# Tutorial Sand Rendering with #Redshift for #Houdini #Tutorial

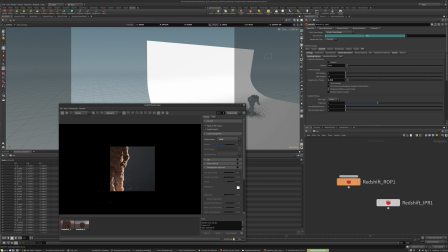[85:54]
When you get to like the finaling stage of things, it can be nice to start doing this photographic exposure. So with Redshift, this applies like tone mapping. You can see with this, I'm able to more easily manage the highlights.
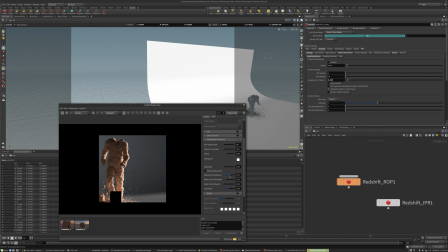[86:10]
If I want to roll them off so they aren't clipping out as much, you could decrease the allowed overexposure. You can also change the f-stop. This is like your global exposure, how many stops you are.
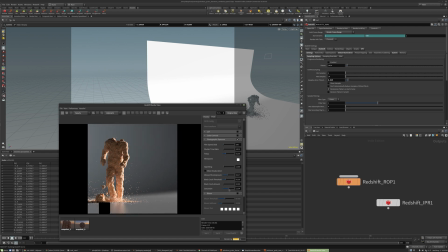[86:26]
The saturation is nice if you want to just boost things. This is kind of like some quick color correction settings. Instead of bringing this into Photoshop, After Effects, or your compositor or whatever,
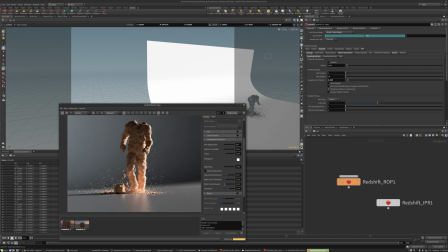[86:38]
it's really nice that Redshift gives you these controls to make quick color corrections and just try out different looks. You can really dial in things without having to leave Houdini or Redshift and go into another software package to do like post-production. So it's really helps you work more quickly.
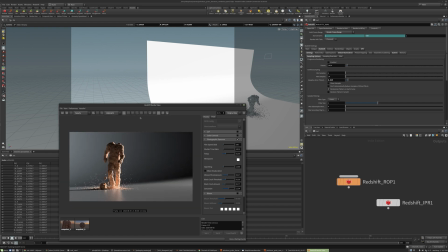[86:57]
So this frame's feeling pretty cool. I might snapshot it.
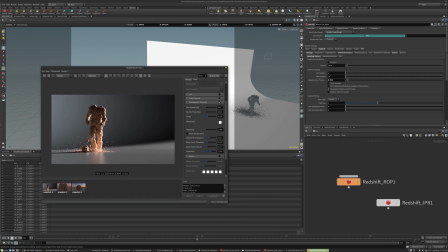[87:02]
I might go forward in our scene.
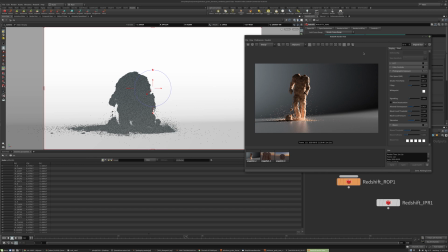[87:07]
You go back into the camera to just see what frame we're on. And I might do another bucket style render.
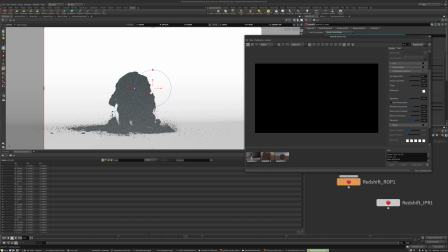[87:15]
So just evaluate how the lighting hits him, because we're not using the HDRI anymore. As he moves across the scene, the lighting on his body will change. So HDR lights, they're infinitely far away, or because it's a dome, as he moves around, the lighting doesn't change as it hits him.
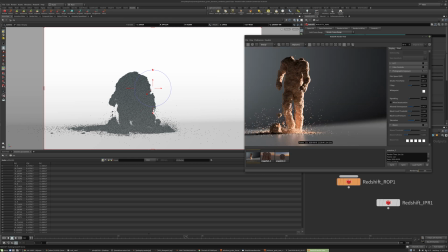[87:35]
But with these grid lights, or the area lights, as he moves through the backdrop or through the environment, you'll see more of his body come in out of the shadow.
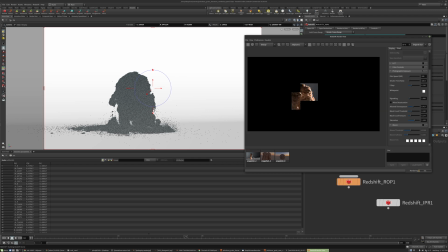[87:48]
So it'll just add a lot more interest to the simulation.
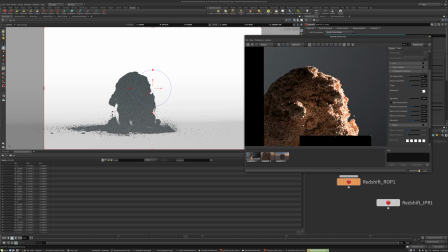[87:51]
You can see we're showing off a lot more of the clumping detail with the shadow, just a lot more definition and detail using these
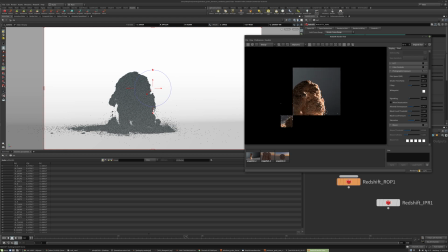[88:02]
more photographic style area lights instead of relying on the HDRI.
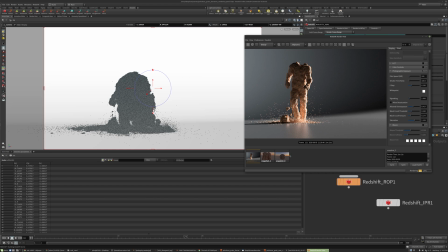[88:07]
So again, the HDRI is really nice for just trying out locations, environments, or times of day.
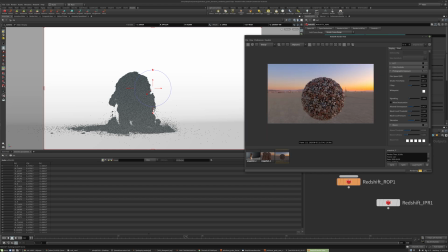[88:13]
But then to really dial in results,
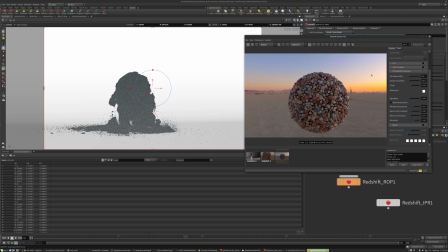[88:16]
I find that you kind of want to either recreate the HDRI or just start with like a photographic studio environment.
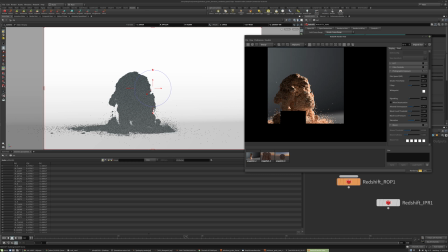[88:24]
And then you're able to really get the shadows looking the way you want, shape the character,
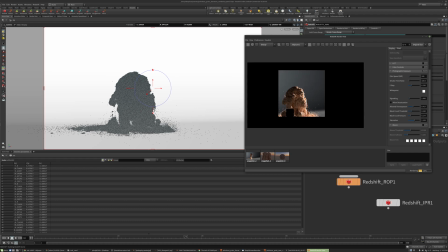[88:29]
and really control how the viewer's eye just uncovers or realizes this motion. Just really have a lot of control how they interpret what's going on.
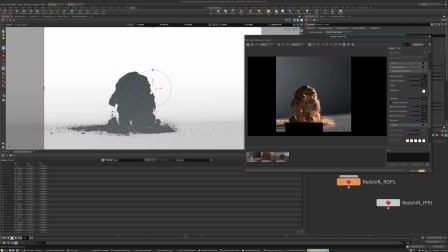[88:45]
So that's going to be it for me for this one. Thanks everyone for watching.
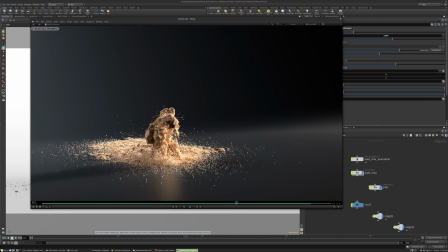[88:53]
Before we wrap up, I just want to share the final results. So I took some time to render this offline. Took maybe 10 or 20 minutes a frame. I was actually rendering this at 4K just to upload it to YouTube.
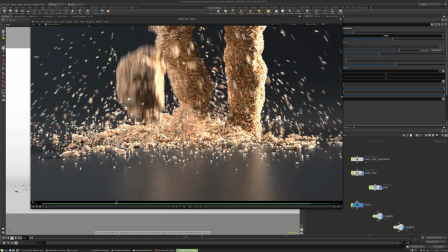[89:06]
I kind of wanted to see what happened, and I wanted to really highlight a lot of the little intricate details for all the time we spent setting up these instances.
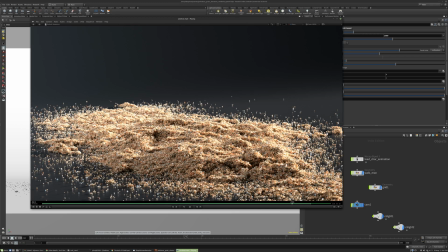[89:14]
So even in a nice like high resolution print, you should see a lot of detail.
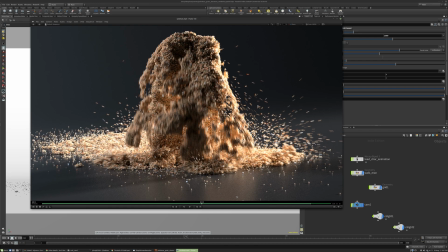[89:19]
The other thing I wanted to make a quick note of is just with motion blur.
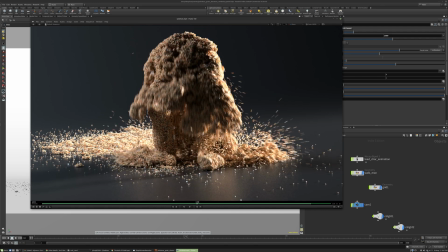[89:24]
That was one thing that I added at render time.
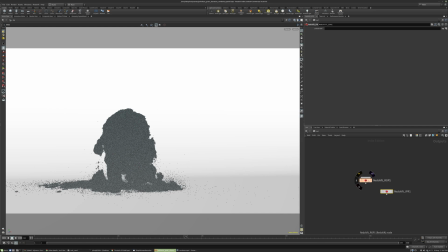[89:28]
So if you want to set that up, you just go to your Redshift drop in the out network, and then under motion blur, just enable motion blur, and enable it for both mesh deformations and instances particles blur. So our topology doesn't change from frame to frame.
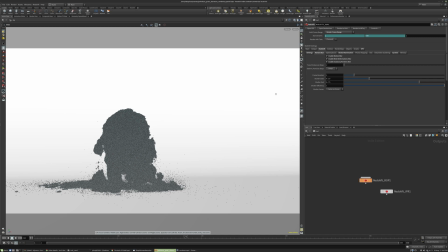[89:48]
So what this will do is just over the duration of the shutter, the camera shutter for each frame, move the particles from their current position to the next frame's position.